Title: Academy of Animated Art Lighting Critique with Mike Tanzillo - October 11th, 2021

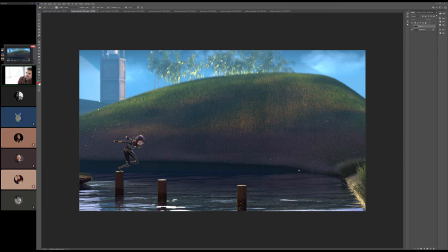I do think that there is a little more room to get some more darker. I think we can get some more darker values in the hill that's kind of towards the base of it and then allow it to fade off a little more. It's a little bit consistent as far as that goes. And I think that we should keep the darkers a little bit dark a little while longer and then allow that to fade up there.
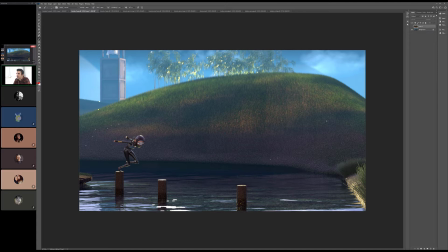And then in terms of light coming around. I think that actually works pretty well. Let me go back into this. Let me see this again.
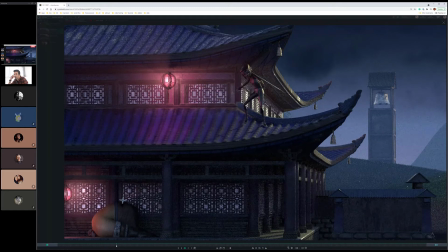A little more light wrap around her. Read that silhouette. She jumps up.
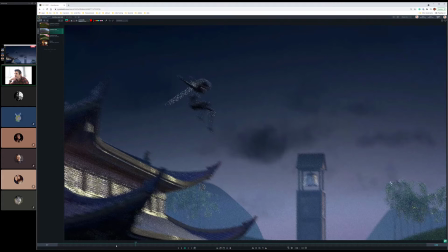So this is going to be tricky, but this is good, but it would be great.
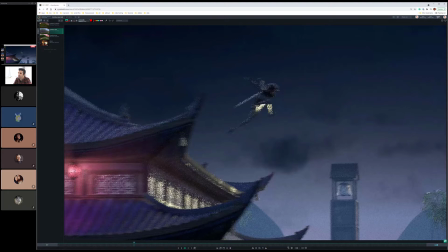So she jumps up here. Again, this is all motion blurry and low res, but up here you're gonna want to try and also get that that rim light effect to really just, because you're going to want to read that outline of her shape.
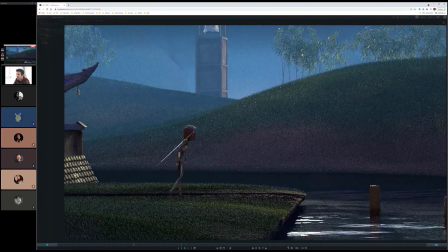And then she comes down. Okay.
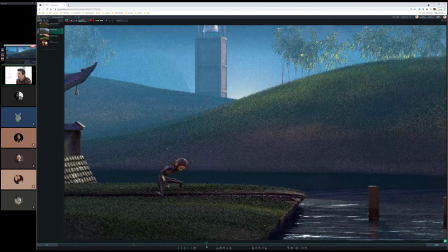Yeah, so this one, it's actually more important that we get the pose right in here, because this is where she's static for a little bit.
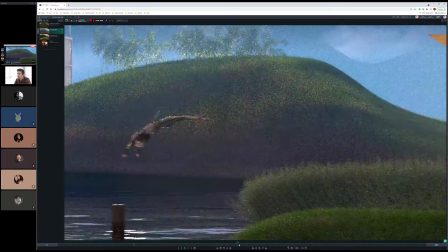In through here, we get pretty frenetic. So I think,
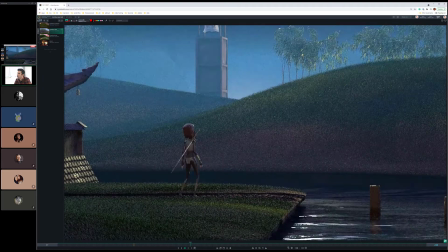in terms of this, with her looking back, I would get her back a little bit darker here, and make it more about like her looking off into this space, right? Because by this being a little bit darker and kind of emphasizing the light on the front side, it's more about it going back that way.
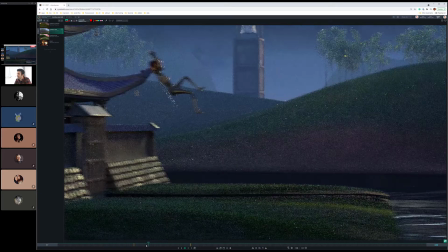And I think we can get away with that a little bit more, because it's like we could theoretically be like,
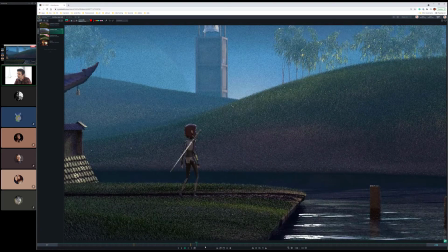oh, she's in that darkness here, and then it's more about the light coming in. Then she runs across here, and then pops up back here.
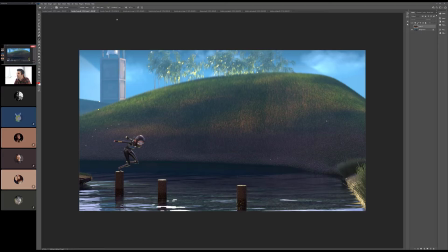And then in terms of this last section. And after I get done with this, I'll open this up to see what other thoughts are.
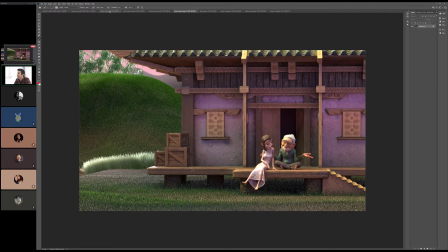I think in this last section, I like it a lot. I think you hit a lot of the notes that we were talking about, getting the light scraping across.
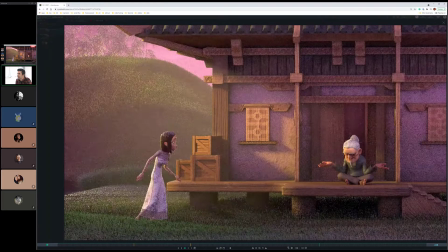There's one thing I noticed in the animated version of it, that there is like some green values that are hitting the back of her head. And once she gets into this, to this garment, into this look, I think she should only kind of be hit by warm light.
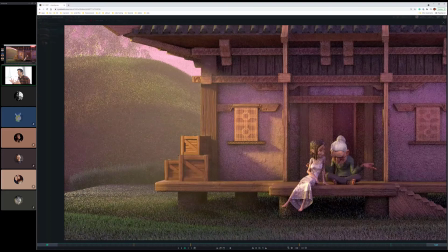I think it should all be about that kind of contrast of her being kind of cooler with like
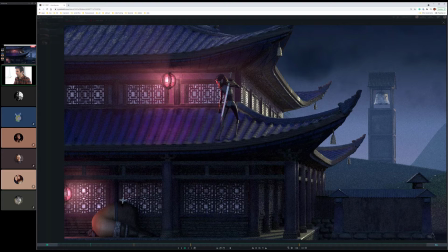harsher rims here at the beginning, and then as we get to the end, it's all like soft,
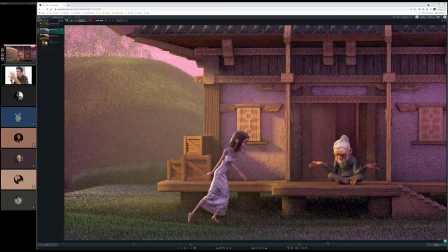kind of monochromatic, warm lights that are very embracing and very soothing.
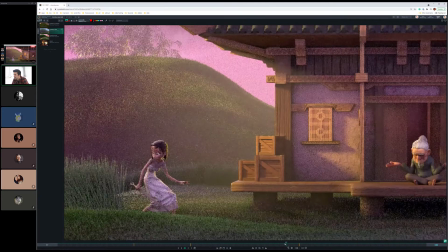Her garment looks great. Did you do that? Did you create the garment? Yeah. Really beautiful.
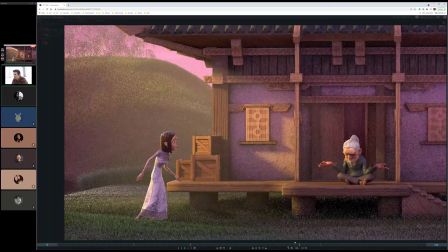I think that's going to work really well. Yeah.
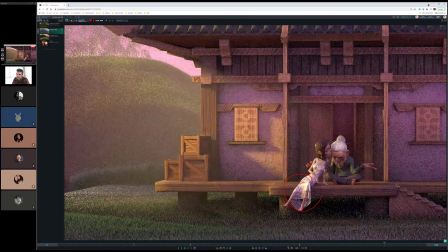Like that kind of like silk speckiness coming out here, that you really get a sense of the material, and that's really nice. But yeah, keep her warm in through here. Even though she's like getting bounced up from the grass and stuff, if you could neutralize that a little bit or warm that would be great.
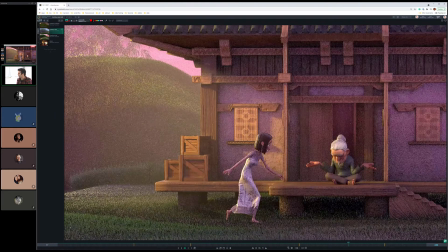Okay. All right, let me open it up. What do you all think? Are there any other notes, any other thoughts coming in on this one?
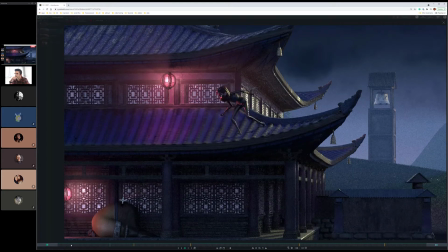It's very cool. I was just looking at one thing too. I guess it makes sense because the moonlight's coming in this way,
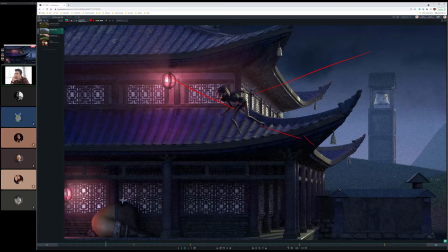but I was looking at I was kind of expecting the shadows to go more this way because of that light, but I guess that's okay. It's like the moonlight coming in, so we go that way.
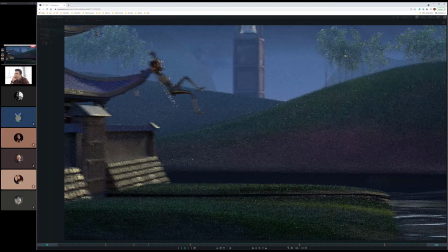It's up here, it's down here.
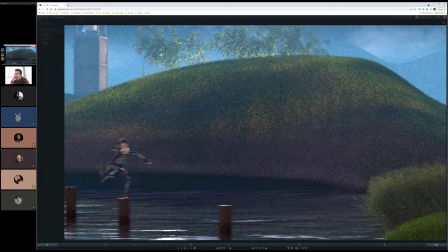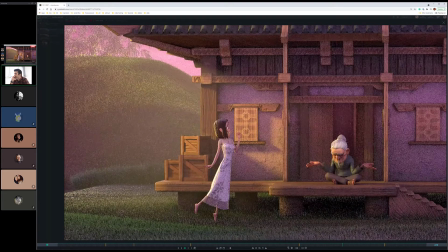I think your timing on the mood shifts is good. I think it's really good. We'll see it as we play it out more. But yeah, let's look back at this one. Mm-hmm.
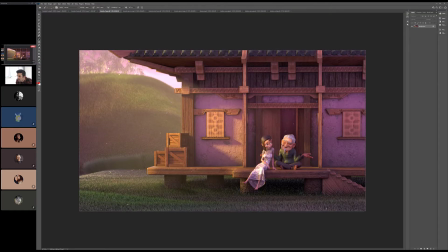Yeah, I think that's pretty much it. I think maybe this might be a little bit too saturated.